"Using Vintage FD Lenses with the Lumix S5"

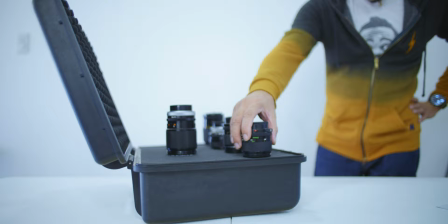This is the 400X, and to this case, I will entrust the safety of my vintage FD lenses. Raptor cases have a 3-year warranty on parts and a lifetime warranty on service.
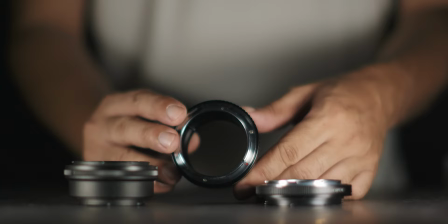It goes without saying that there's no AF on these old lenses. The aperture is also controlled on the lens itself and not on the camera.
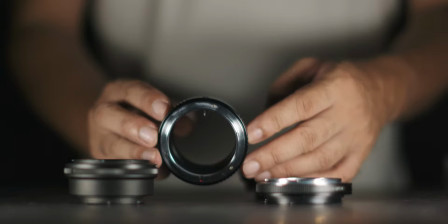Over the years, I've collected a ton of adapters so I can use these lenses on different types of cameras.
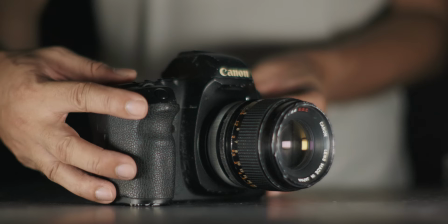Micro 4 thirds, E-mount for Sony's, Lumix L for my S5, EF for Canon. Think of a mount and you probably have an adapter for it. You don't have to stick with Canon FDs though, as there are a ton of options.
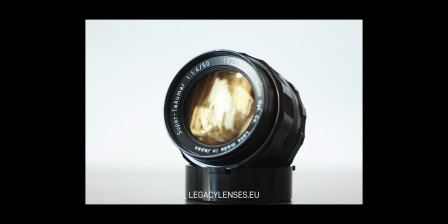Popular choices include old Soviet lenses like the Helios or the Tacomars from Japan.
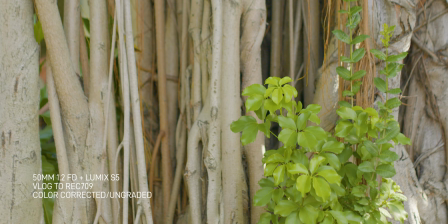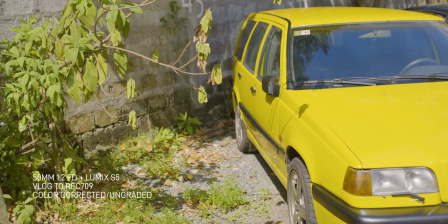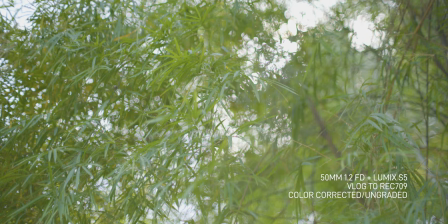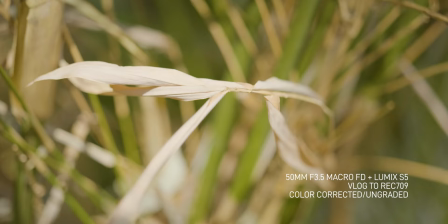You can easily start your set with getting the basics, like a 50mm 1.8 or 1.4, and then a 35mm 2.8. Like anything vintage, the general rule is the more rare it is and the better the condition, the more expensive the item.
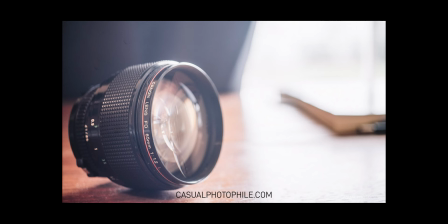To get you excited, the greatest unicorns are the 85mm 1.2L, the
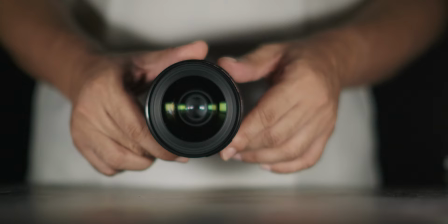55mm F1.2, and the 24mm F1.4L. A big part of the fun of collecting vintage lenses is the hunt. You scour eBay,
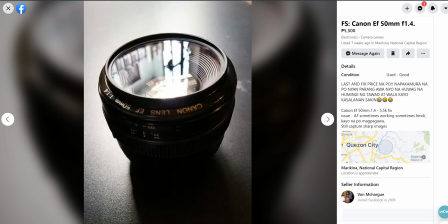Japanese camera stores, or even Facebook to try to get the best find and best deal possible.
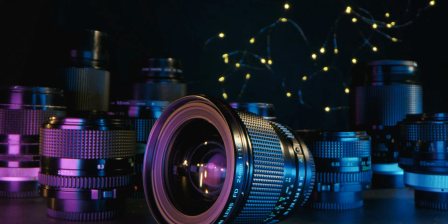This 24mm 1.4L is my current prized possession.
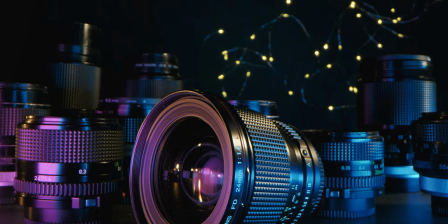I got it for 24,000 pesos or $500.
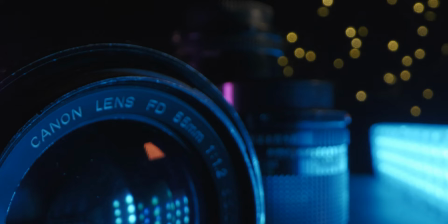What a find! It's like falling in love. I advise you to take it easy and not rush things. Take your time. That's the end of the metaphor. Compare prices and take note of the glass condition, picking only at least very good to near mint to, of course, mint. Let's hear from some people also hit with a vintage bug. I love how it treats the light coming into the lens.
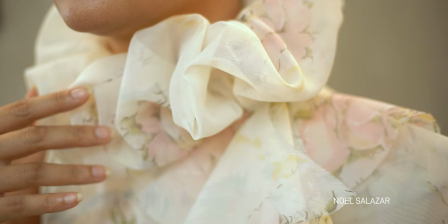I love the backlight aspect of it. It just really makes the whole picture soft and makes it more mysterious,
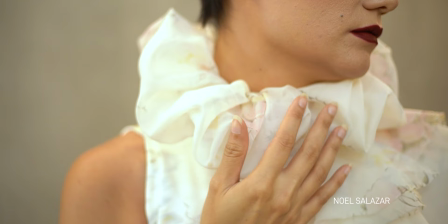and I feel like it just gives the image, whether photo or video, a bit more character.
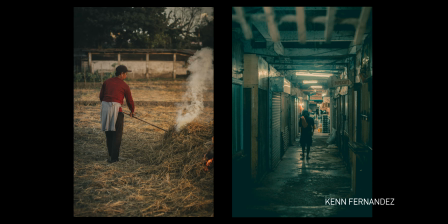Gusto ko tong lens na to dahil sa natural feel niya.
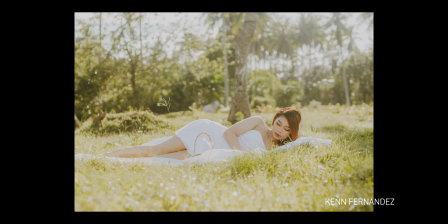To be specific, yung kulay, yung natural na natural lang, hindi saturated.
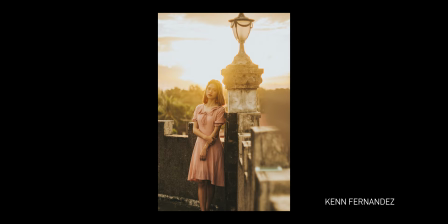Tapos yung build quality naman ito, alam mo matibay kasi halos pure bakal yung build niya. I use vintage lenses because they're a lot cheaper than the native lenses.
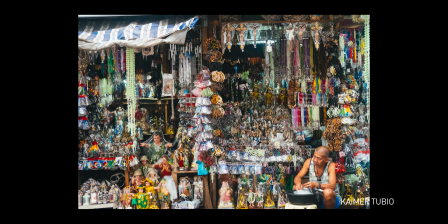Secondly, each vintage lens has this unique characteristic wherein the native lenses just can't replicate.
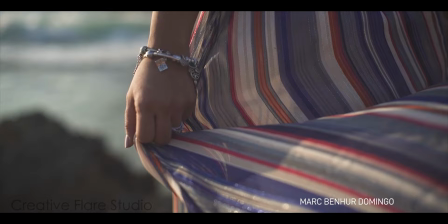I chose vintage lenses kasi gusto ko yung soft texture ng footage, old film-like, and retro style na look na shot.
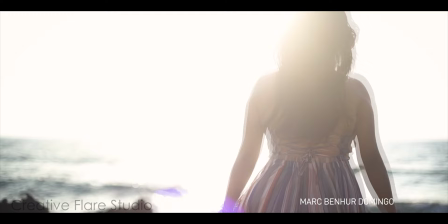So doon ko nakita yung gusto kong style, gusto kong character ng shoot. Baka nga pag nalaglag mo to sa tiles eh, baka yung tiles pa yung mabasag.
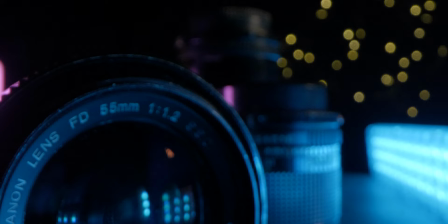So, sobrang tibay ng build. That's it for this video. Happy vintage lens hunting!